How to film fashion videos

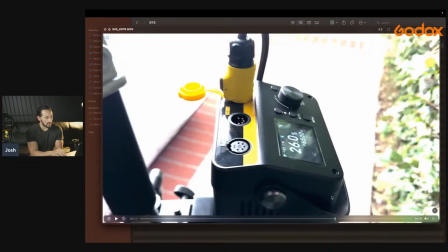41:08 26% was way too high. It's 40 degrees outside. It was pitch black outside as well, but 26%, just look at how much it lights up the set here.
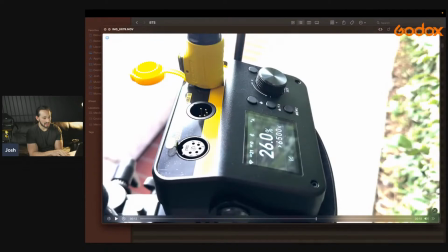41:19 But yeah, I ended up lowering this down to about 3 or 4% dim, and that created really nice moonlight there.
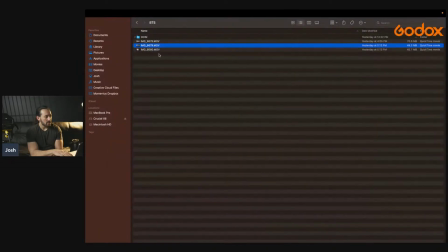41:28 So that was cool. Let's see what this clip is here. So yeah, that's me actually toning down.
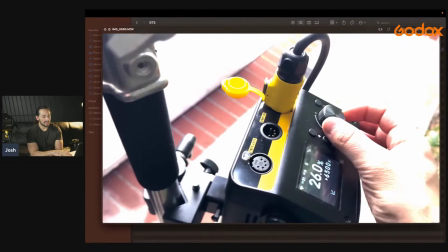41:35 Actually, no, that's me adjusting the color temperature.
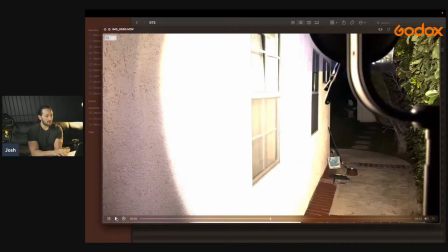41:38 I just wanted to show you the differences while using a CTB and adjusting the color temperature.
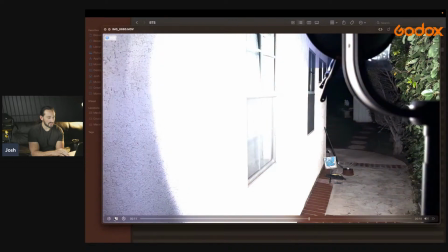41:46 You're going to get completely different looks here, as you can see. Really, really different.
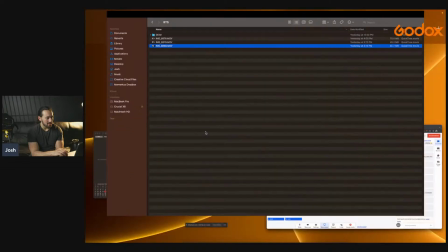41:52 Yeah, it's a game changer, guys.
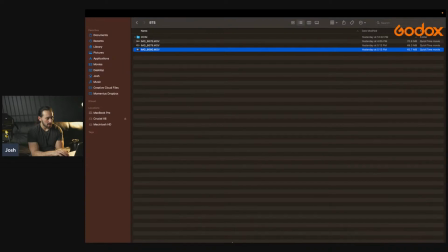41:57 So let's go back to StreamYard. Sorry about that. Any more questions? Or are we good? Okay, we're good. Tommy is asking, is the fan noisy? Sorry, that was a little delayed, but hopefully you couldn't hear the fan too much at 100% when I demoed it. It's very, very quiet. So hopefully you can actually go back to an earlier point in this live stream and listen to the fan. It's really not that loud. So I'm going to do is open up my Final Cut, and I want to demo some of the actual shots with you, and I want to show you how easy it is. I barely had to color grade it because this light did such a good job with replicating early morning sunrise. So I'm just going to go ahead and share my screen again with you guys. I'll show you my Final Cut Pro project. I'll show you how easy it is to work with this light. Okay, let's do this.
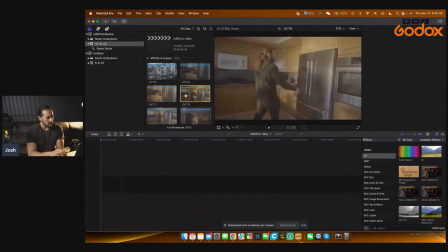43:07 All right, so here are all my shots. Now, what's really cool is that this kitchen had a lot of plants. And let me see if I can show you right here. See these plants right here?
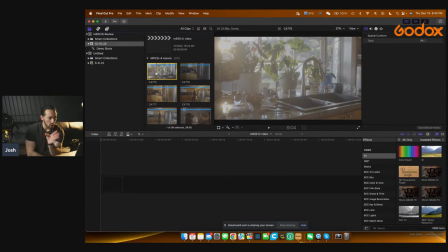43:23 This is really cool to showcase as shadows on cabinets. The sun, you have to remember the sun is very hard light. So that's what I tried to replicate with the M600 Bi.
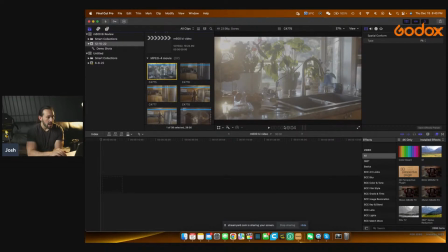43:39 You can see it right here peeking in behind these plants. I also used a mist, a Cinemist filter. I believe it was a quarter Cinemist. That's why you can see a little bit of softness, a little bit of haze in this shot.
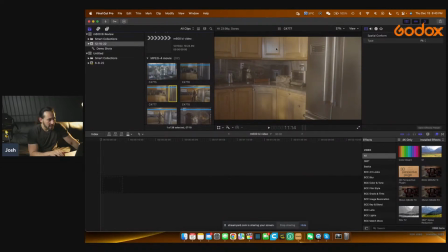43:56 So, and what's really cool about this kitchen is that it has these brown cabinets, which really accentuates the warm color of early morning sun.
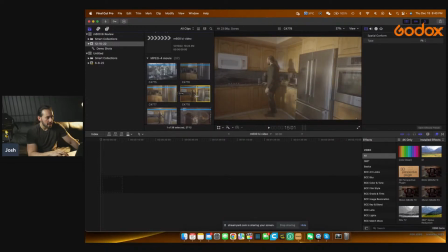44:10 So watch what happens. I'm going to go ahead and just color grade this really quick for you guys. It's shot in S-Log3. So what I'm going to do, I'm just going to add a conversion LUT. It's very easy to do.
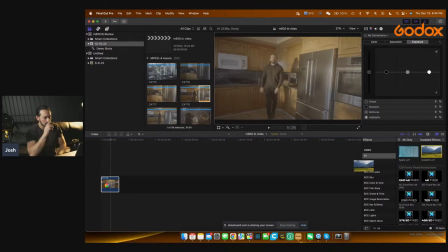44:28 Then you can actually see what the shot should look like with the M600 Bi. All right, let's see if that, okay. Final Cut can act a little weird sometimes, but that's all right.
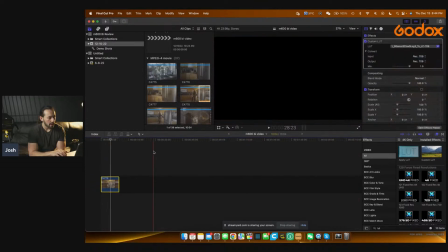44:42 So, okay, that's what the conversion LUT applied.
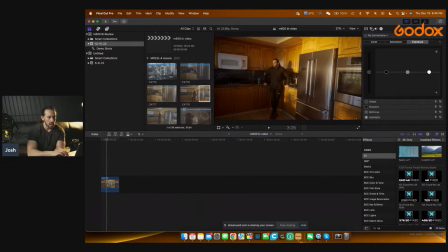44:47 You literally don't have to do much. You can add some subtle color correction here, but you can see like this is literally how intense the sun is at this location early morning.
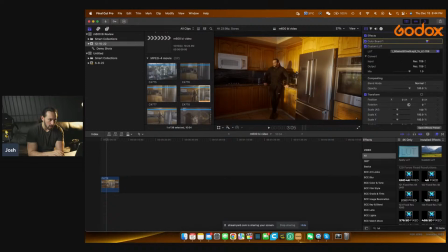45:02 Literally, that's what the sun looks like. Look at the harsh shadows here. You can see the shadows of the plants. This is literally how intense it is when the sun is peeking over the mountaintops.